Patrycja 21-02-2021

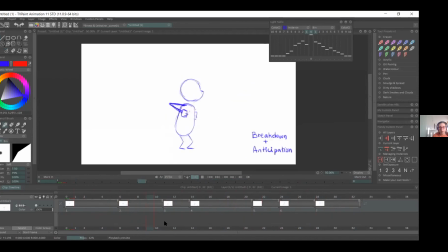So here I added a few more frames. Burada mesela anticipation'a birkaç kare daha ekledim. So you have time to kind of even push her down a bit more than here.
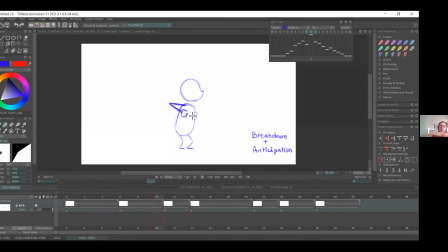So you can move it a bit down. So then with the next frame being up, it will be a very extreme jump. And that will it will work because, you're trying to make her kind of scary in a way.
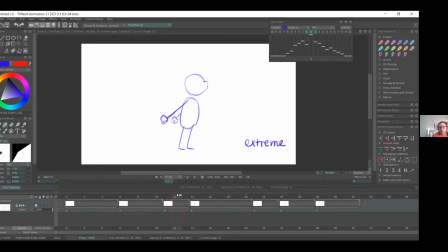So, burada karakteri biraz daha burada bir karakteri biraz daha aşağıda indirebilirim hatta. Çünkü böylelikle yukarı kalktığındaki etki, yani sinirli olduğun etkisini daha fazla verebilirim, daha güçlü verebilirim.
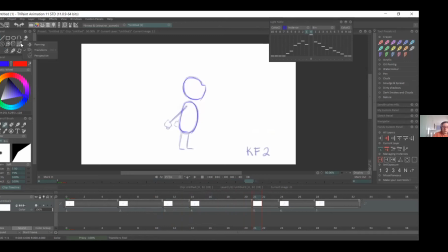So I'll move it down a bit. We can try and maybe in between this this part of the clip.
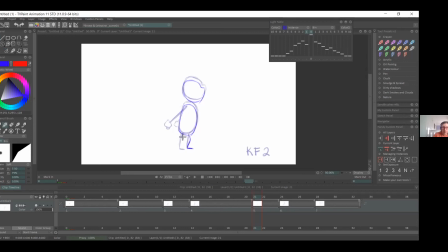Evet, burada birazcık daha karakteri aşağı doğru taşıdım. So I can show you, you know, the kind of like movement at the wrist when the hand kind of goes in all the directions, basically.
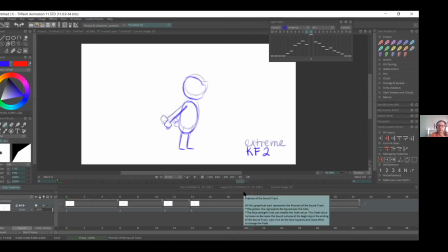Sorry? So like I'll show like when like the wrist change, like you know, does the follow through and like drags, or you know, if you're coming from behind, so the hand will be down before, you know, coming back up.
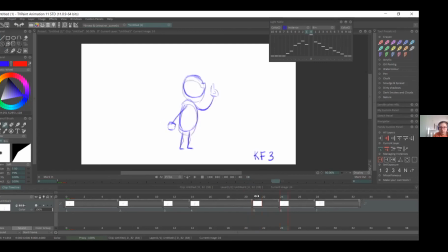So Evet, burada vücut yukarı kalkacak ama eller hani biraz daha geriden gelecek. Ellerin hareketi daha sonra olacak. so here for the breakdown,
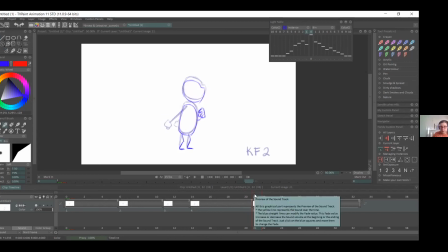we'll have like you have the fist because it's coming from the back. It's at the front, and we'll try and keep like this kind of prepared,
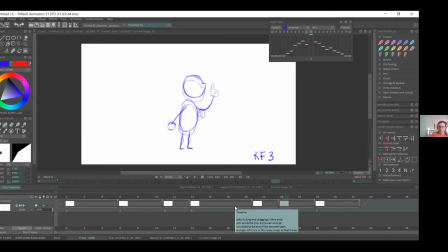so that when we have the next step, so when we animate, it will have like a nice flick to the finger, basically. Evet, burada breakdown'da el öne doğru geldi.
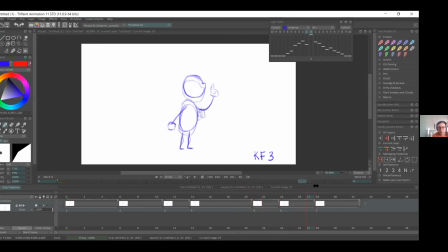Bir sonrakinde buradan parmak yukarı doğru gidecek. Yani burada hoş bir şey olacak, hoş bir aksiyon olacak. Hani burada el öndeydi ve bu parmak böyle kalkacak bu şekilde. So,
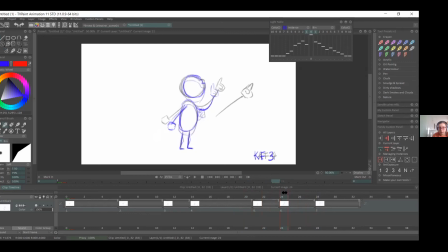this wrist is a bit, well, this hand is a bit weird. So, you can try and keep it in the same place if like you're having trouble.
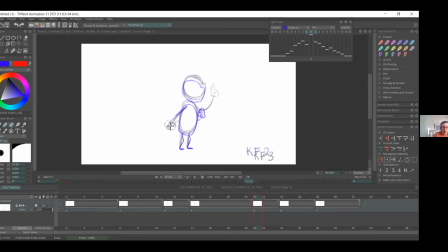Şu halde birazcık sorun var, onu düzelteceğim. Eğer hani siz sorun yaşıyorsanız aynı noktada da bırakabilirsiniz eli orada. Because you know, you want to be careful not to have it like vibrate everywhere. So yeah, so like we have it here.
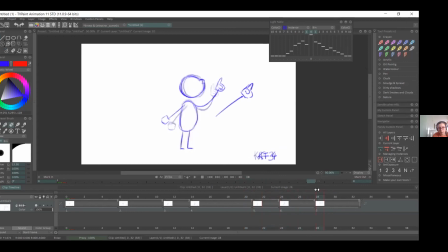Evet, çünkü burada elin her tarafa doğru titrememesi gerekiyor. So we can start to, how I would tackle it is I would try to match it to the next frame, because that's where the hand goes down.
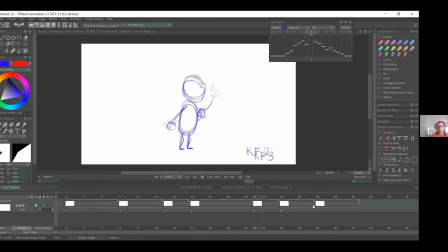So you can have a small ease. And then when it goes out on our keyframe 4, it will have a pop. And like instead of going up and down and up again, I think that will work better.
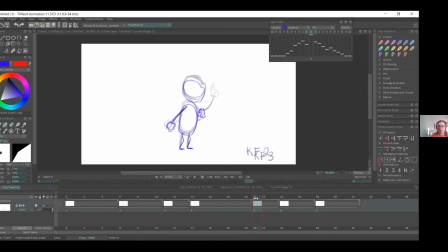Sorry, can you say that again, please? No worries. Sorry, I just talked too much. So, no problem.
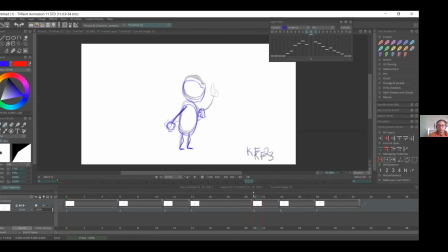If like you're stuck, it's good to have a look at like how the arms are moving, because you don't want it to be like going everywhere in such a small space. So what I'm trying to do is match it to the next hand,
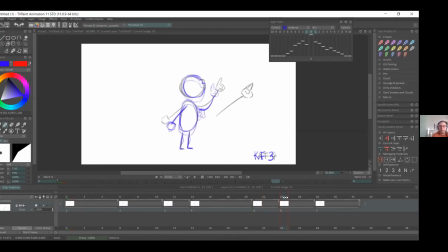because it's going down, so it will cushion, and when it goes back out, it will pop, like the body will do a nice jump.
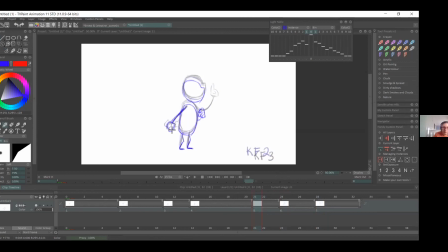Evet, burada eli sürekli aşağı yukarı kaydırmak da istemeyiz. Çünkü böyle el titriyormuş gibi bir etki de yaratmak istemeyiz. O yüzden hani sürekli aşağı yukarı kaydırma yapmadan şu son karedeki bu parmağın yukarı
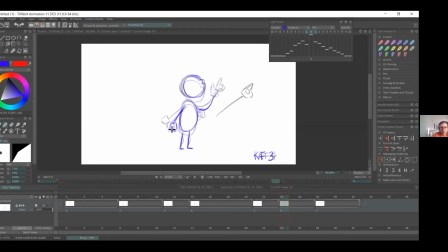doğru fırladığı etkiyi en iyi yaratabilecek şekildeki noktayı vurup oraya çiziyorum arkadaki eli. So here, I've gone to keyframe 3 and just adjusted the arm a bit, so it's
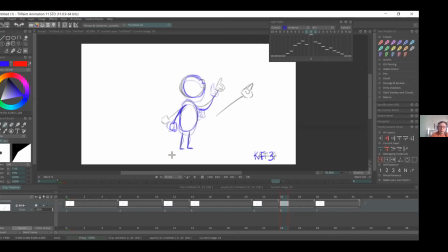rotating, and then when we do the pose, it will snap. Evet, burada bir keyframe 3'e geçtiğimde kol hafif bir rotasyonla aşağı doğru, bir sonraki frame'e geçerken arkaya doğru geriliyor ve kalkıyor.
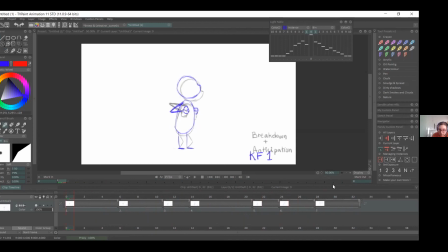So yeah, so you can see the arm, it goes down and then it snaps back up
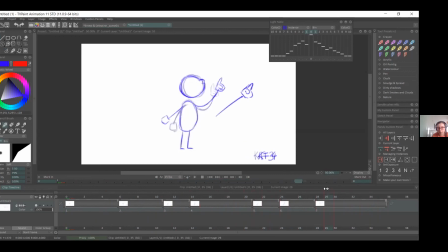Evet, görüyorsunuz kol aşağı doğru gidiyor ve daha sonra yukarı doğru kalkıyor yukarı. So I might even adjust the hand a little bit. So like here, make it a bit more straighter to add like the emphasis of the point.
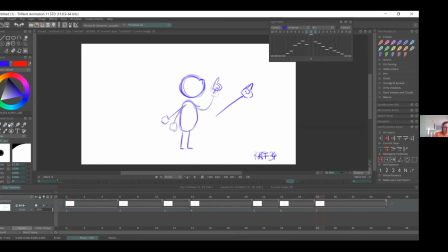Evet, burada elde birazcık oynama yapacağım. Şu örnekte gösterdiğim gibi eli biraz daha uzun tutarak buradaki vurguyu belirginleştirmek istiyorum. Kolu biraz daha uzatarak, özür dilerim.
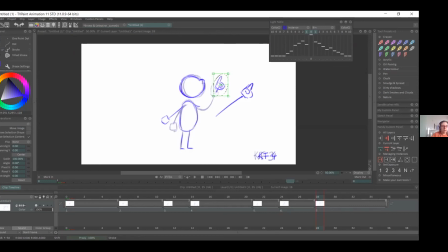So then you'll have like a nice energetic animation, because you don't want like, if she's talking in a very direct voice and she's because of the scene she's angry in here, you don't want like animation to be too slow,
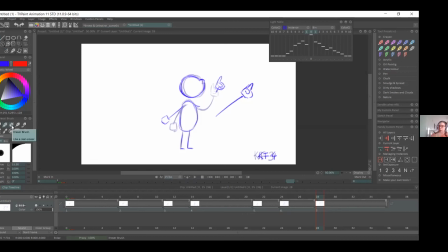because it'll be a complete opposite to what she's talking about. So you want to have snappy movement. Evet, burada karakterimiz sinirli bir şey söylüyor.
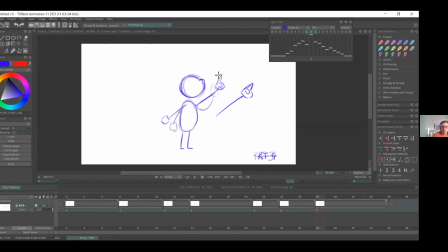Animasyon çok yavaş giderse bir uyumsuzluk olacak. Animasyonun da hızlı, keskin geçişleri olmalı. So if we play it, it looks nicer.
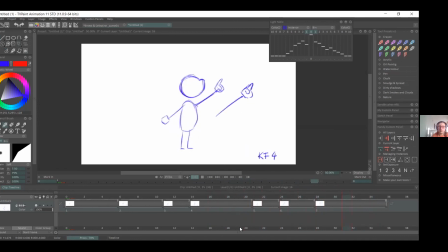It kind of like when it straightens, it gives more emphasis. Evet, oynattığımda daha iyi görünüyor. Yani eli uzun tuttuğumda vurgunun daha iyi oturduğunu gördüm buraya.
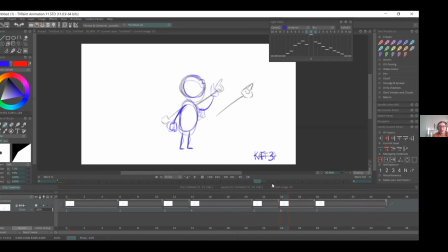Bless you. Thank you. Also, if you look at our keyframe 3, the way our finger is, he's kind of pointing upwards, and then it points this. So we kind of have like a nice arc on that finger.
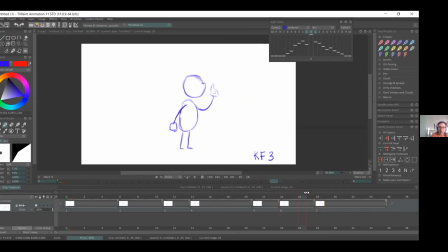Evet, burada keyframe 3'e baktığınızda parmak tam yukarıyı, gökyüzünü gösteriyor. Keyframe 4'te ise karşıyı gösteriyor. Yani parmak da güzel bir aksı takip etmiş. So you see, like when you animate,
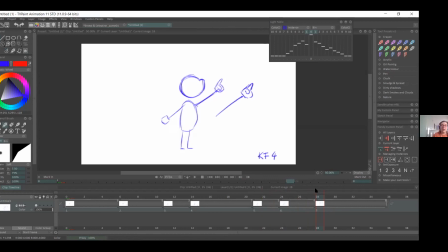without realizing you have arcs everywhere, but you know, it's not something that you don't overthink it. Because it will happen naturally.